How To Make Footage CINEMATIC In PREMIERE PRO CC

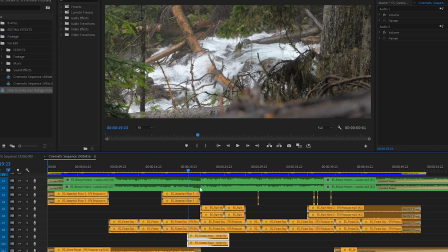It really, really helps sell that whole build up into the next part of our edit.
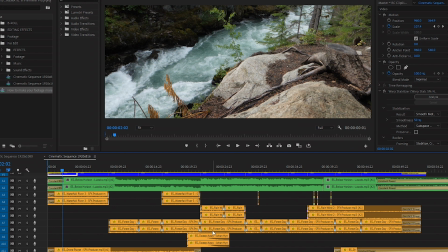Sound design is often overlooked, but it adds quite a lot to the end final result.
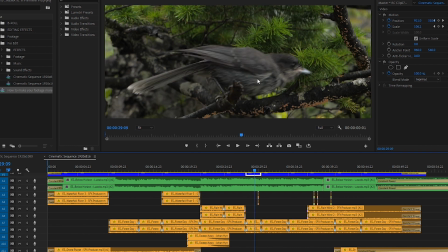I could have added a few more sound effects, such as when the bird jumps off. You could literally spend days working on the sound design.
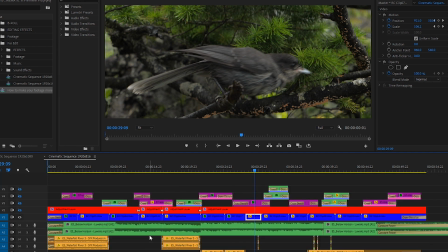So keep that in mind, sound design and music play a big factor in getting that cinematic look.
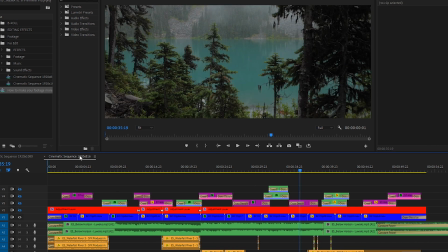Next is the aspect ratio. I've set up this sequence at 1920 pixels wide by 816 pixels tall. And that matches that 2.39 to 1 aspect ratio that we talked at the beginning of the video. So that also plays a role in getting that cinematic look. If you don't want to create a sequence like this,
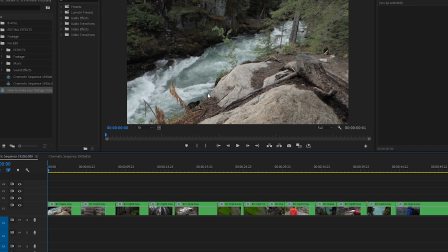you can also use just a regular HD 16 by 9 aspect ratio and then crop it with black bars on the top and bottom,
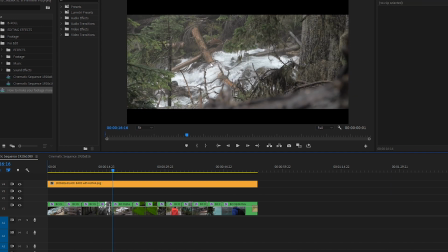and then export in widescreen like this. A lot of people choose to add the cropped black bars to their footage to create a wider aspect ratio, and in my opinion,
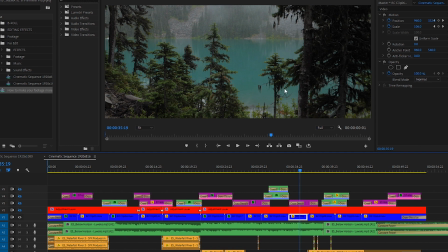that's totally fine, even though technically creating it like this in its own sequence is the right way to do it.
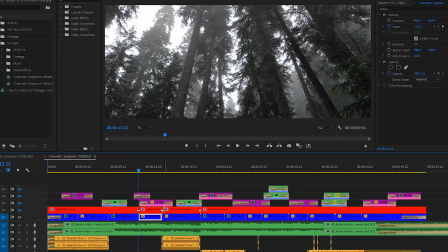Next, let's talk about the editing zooms that we mentioned before. So on this clip here, I've zoomed in slightly to about 115%.
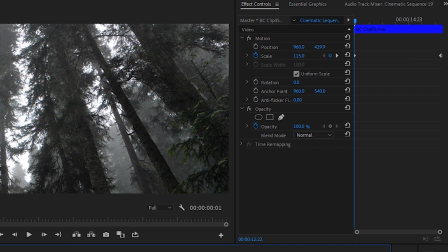Keep in mind, the more you zoom in, the more quality loss you will get, so don't zoom in too much. If your video is intended for YouTube, then it's not too big of a deal to do that. So I have it at 115%, and then by the end of the clip, it goes to 100. And what that does is it adds a little more of a dramatic feel to your footage. So in this case,
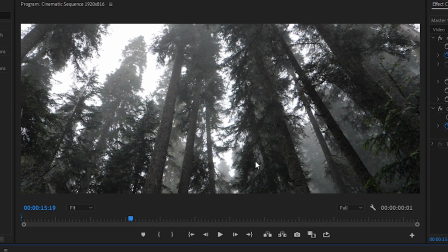the footage zooms out as it plays, and it sort of reveals more of the forest.
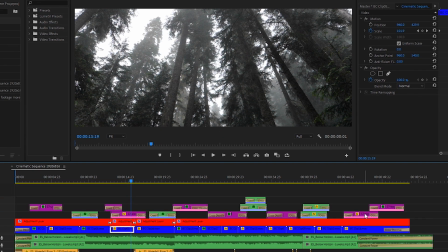If you do that to the majority or all of the clips in your edit, it'll help add that dramatic cinematic feel.
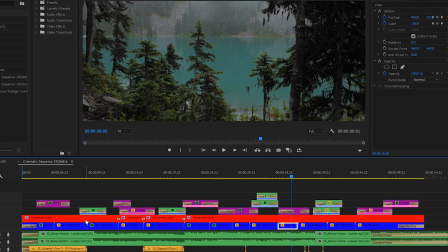Then from there, we have our color grading or color correction. So for us, I've done my color grading on an adjustment layer above the footage.
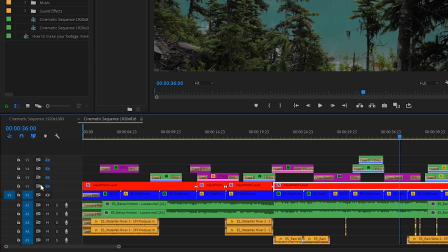This allows you to do it as easy as possible. You can turn all the effects off at once, and I would recommend doing it that way.
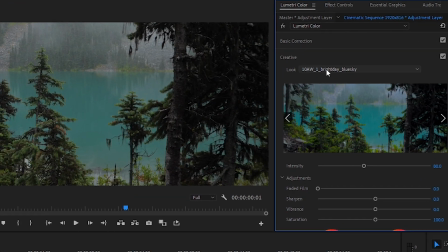So with Lumetri color open, you'll see that I have a LUT applied. This is one that I've created, and if you want to learn more about that, you can check out my Skillshare course.
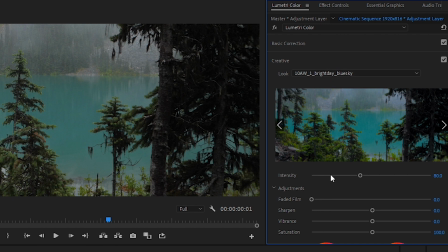The link is in the description. Then I'll teach you about color grading, and it'll go a lot more in depth.
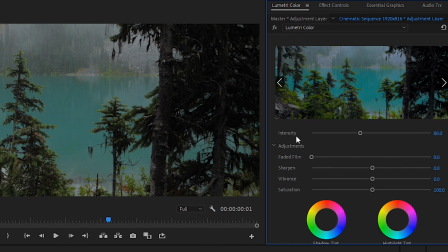But essentially, I have a color LUT applied. I have it set to 80% intensity, and if I cycle the adjustment layer on and off, you'll see what that does.
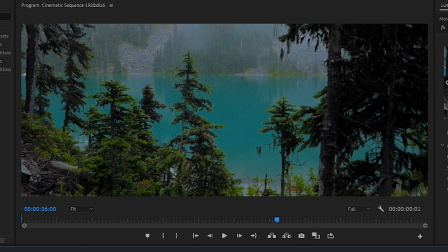Color grading can add quite a lot when it comes to getting that cinematic look, so do not overlook it. And for this specific color grading that I did, you'll see that there's a lot more contrast and saturation. There's also a pump of the blue and teal colors, and the greens get pushed a little bit as well.
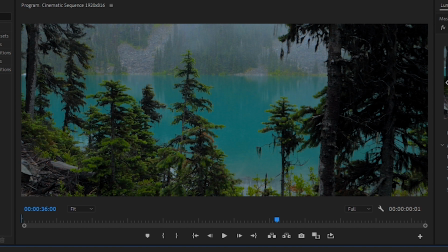So it's not a rule, but typically in cinematic footage, your black levels will be a lot darker.
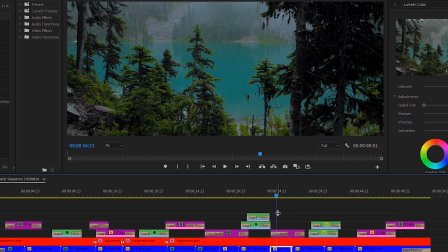They will look very contrasty. And then moving on from there, the last step I'll show you to get cinematic footage is by using overlay effects.
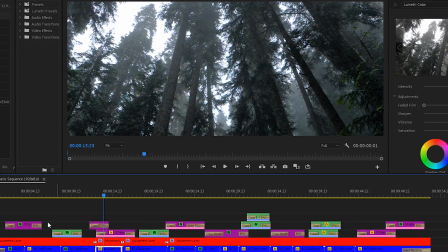In this edit, I have quite a few, as you can see here. There's probably a dozen or so light leak effects.
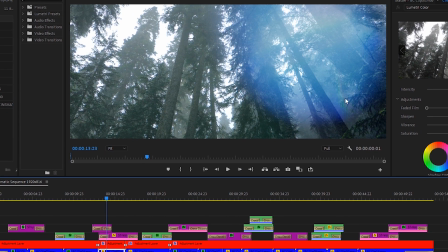And let's turn them on. And that's what this is here, the blue lens flare or light leak that's on top of the footage.
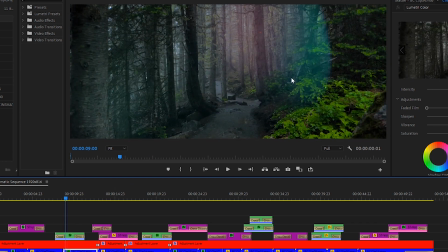So these light leaks are real. I made them in camera, and I actually am selling a whole pack of them. So if you want to check that out, you can check the link in the description. I also put out a video a few weeks back about light leaks, and I gave away 10 free ones.
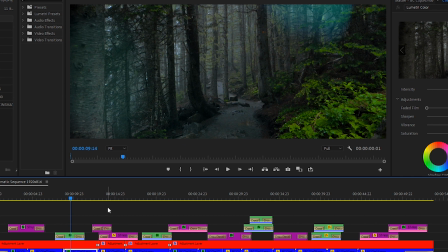So I'll put a link above for that video as well if you want to check that out. So without the footage, you can see what it's doing.
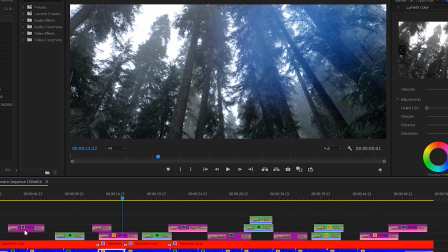And with the footage,
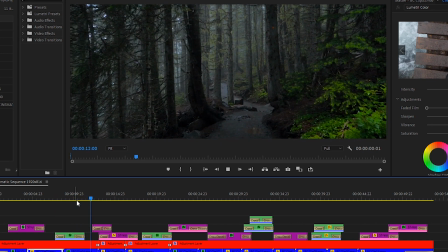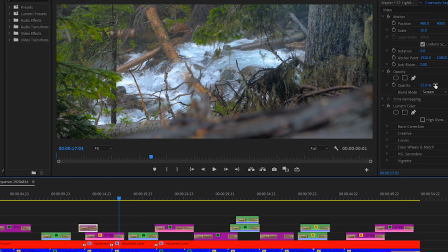so it doesn't add too much, it's more of a subtle effect, and I have reduced the opacity to a lot of these.
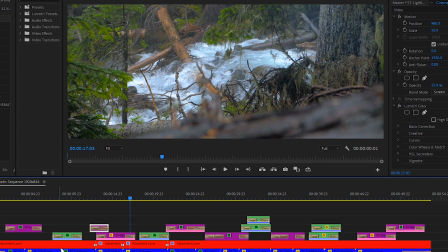But keep in mind, it's all about adding subtle changes throughout your entire edit so that the end result changes in a big way.
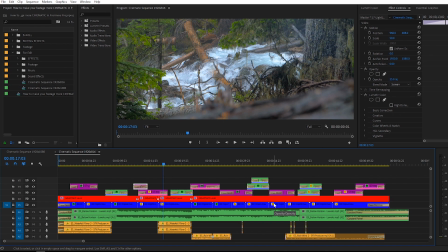As mentioned, there are many factors that can contribute to a cinematic look, like aspect ratio, frame rate,
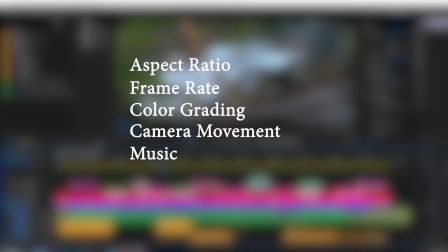color grading, camera movement, music, sound effects, sun flares, light leaks, and so on.